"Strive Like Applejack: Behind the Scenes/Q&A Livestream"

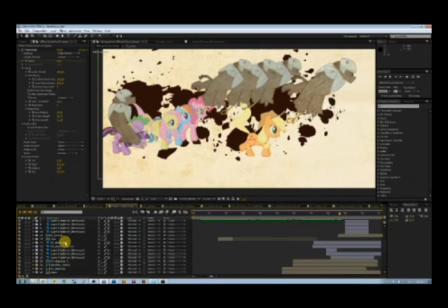(61:28)
Let's see, this is supposed to be in the back somewhere. Cows, AJ Jones. What is this place?
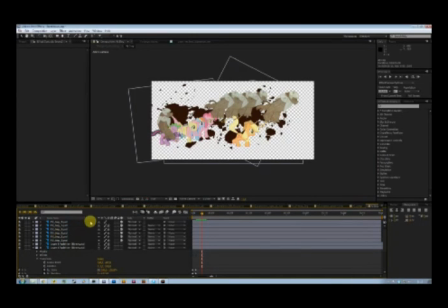(61:37)
With so many cows, I can't see. Okay, so here we have
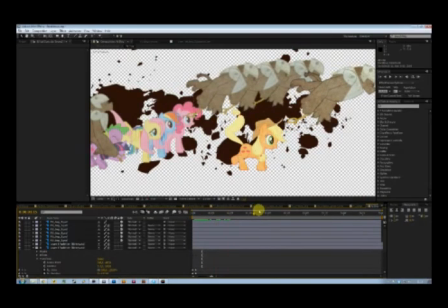(61:47)
basically Applejack getting rid of the dog on her back, and the rest of the main cast as well. Applejack right here and the dog are in focus, and the rest is sort of blurred out and placed in the background to focus the attention on Applejack right here.
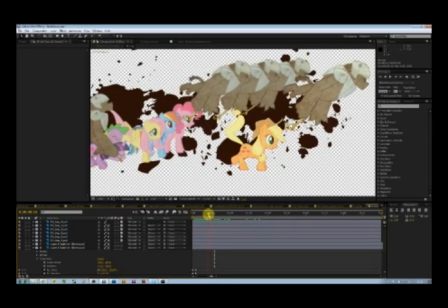(62:04)
The dogs move over a period of time, they rotate, and they actually are placed in such a way, you know, that, you know, Pinkie's dog came off her back first, and then Rainbow's, and then Fluttershy.
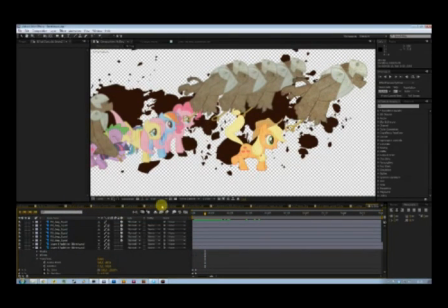(62:22)
Yeah, that's that sequence, and then we move, let's see where it was, emoji gone.
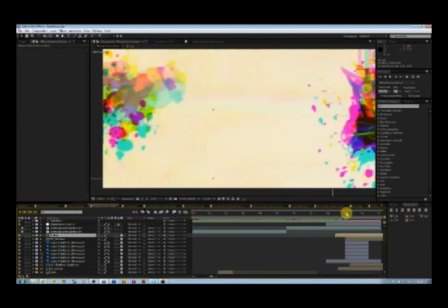(62:29)
Then we move to another glitch right there, to a shot of
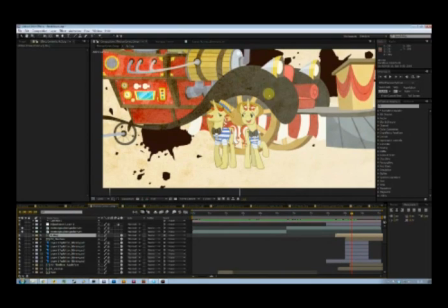(62:36)
Flame and Flam, in the background there, machine, the infernal machine, which is a vector from mlpvectorclub.deviantart.com. Flame and Flam here are masked out from the show.
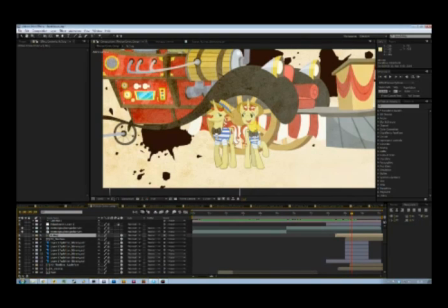(62:50)
I looked for vectors of Flame and Flam, couldn't find any that were to my liking, so I opted to mask them out myself.
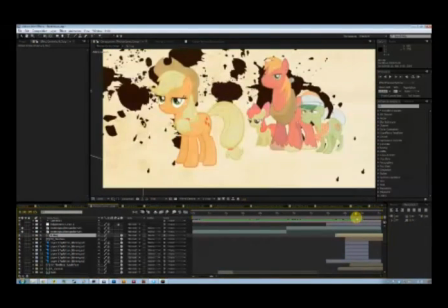(63:00)
Followed by a shot of the Apple family, and this is again a very quick sequence, and like I said, I'm not too sure about this since it goes by like really quickly, and I'm not sure if you will get the point
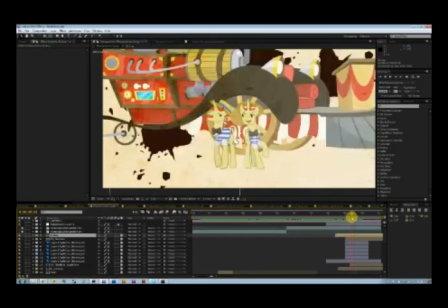(63:16)
of it. Let's see, to imply that these 2 segments are related, there's no transition,
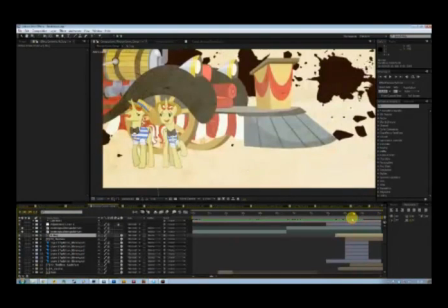(63:25)
no glitch between these 2 vignettes there, and the splatter sort of continues
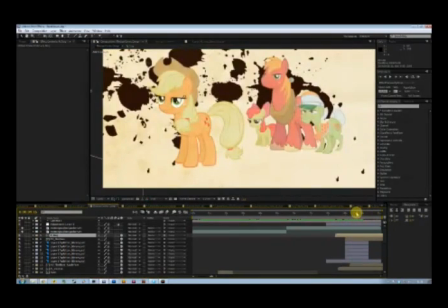(63:32)
between this and this. Let's see, the Apple family right here is mastered from the show. Applejack here is a vector, again taken from mlpvectorclub.com. And then we move up.
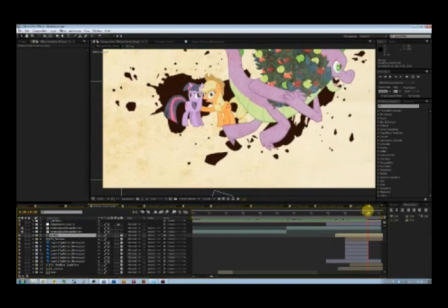(63:50)
Again, a glitch to mark the transition, and we have Twilight and Applejack right there with Spike in the foreground.
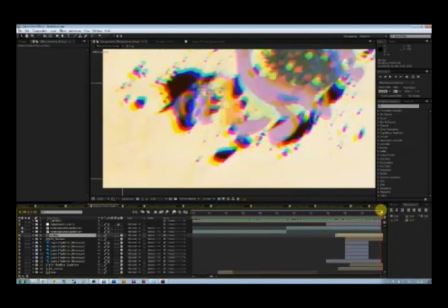(63:58)
And it glitches up completely and transitions into the lull.
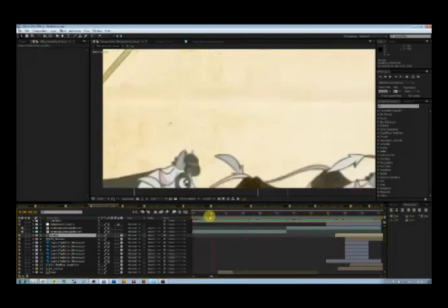(64:03)
Okay, now I mentioned I was going to talk about the camera, which I'll be doing now.
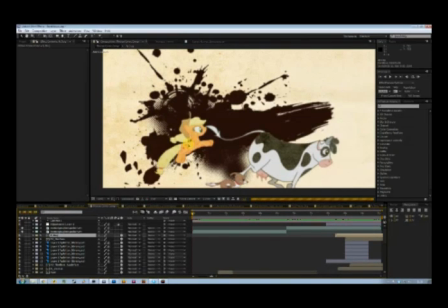(64:07)
Basically, what a 3D camera does, it allows you to move in 3D space in After Effects.
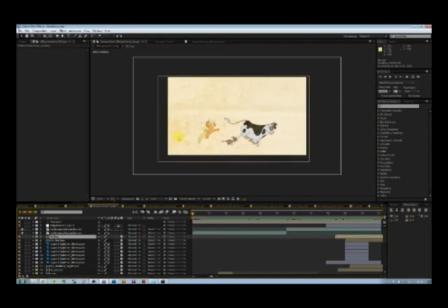(64:13)
And I can illustrate what it does by turning it off.
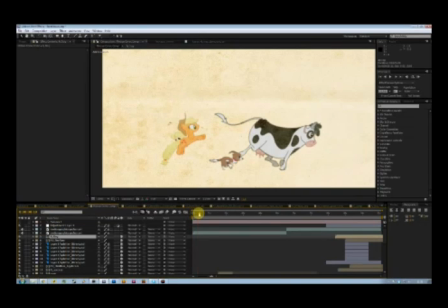(64:17)
Okay, so now we have this, and basically as this sort of continues, nothing happens. The camera doesn't move, but you know, as you can see, a lot of other things move.
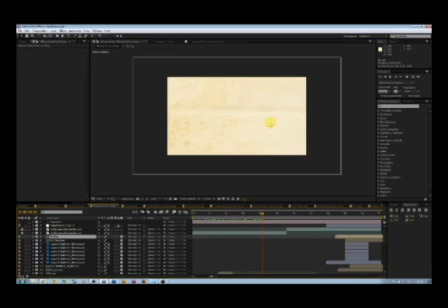(64:33)
And now there's absolutely nothing, because all of the compositions are actually not
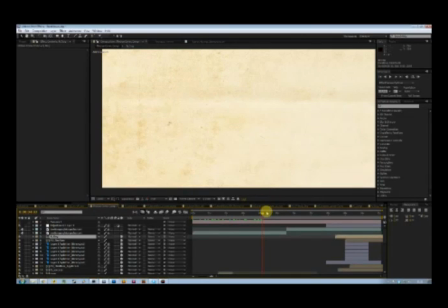(64:39)
in this part of the frame. The camera actually moves between them, which creates a
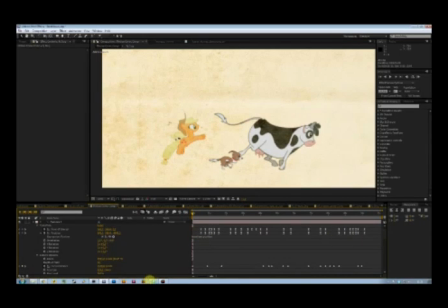(64:50)
very complex amount of keyframes. I'm gonna go quickly check on this.
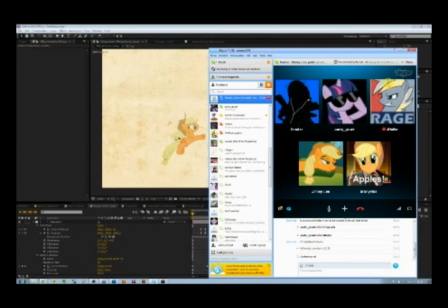(64:57)
Okay, it seems the call is okay now.
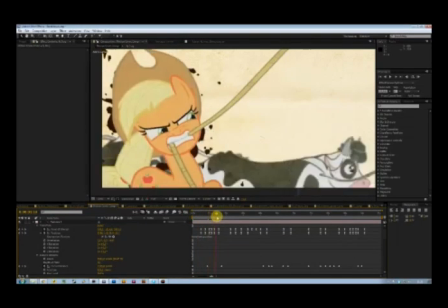(65:01)
Okay, so as you can see, a lot of keyframes here, which move the camera around.
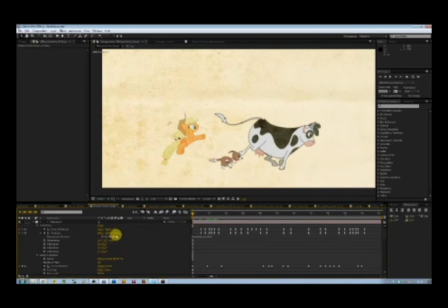(65:08)
You know, it's now at 640 by 360 minus 3982. That's X, Y, Z, and Z space is sort of 3D space. So that's the third axis on which the camera moves.
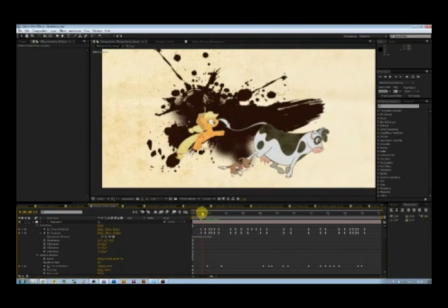(65:23)
And it starts changing its location here as it flies past the
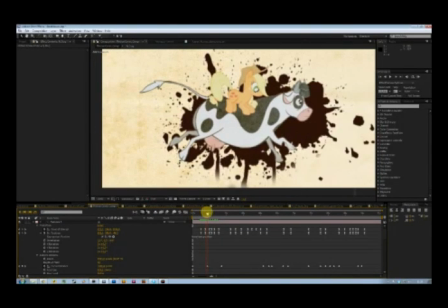(65:31)
cows there and into this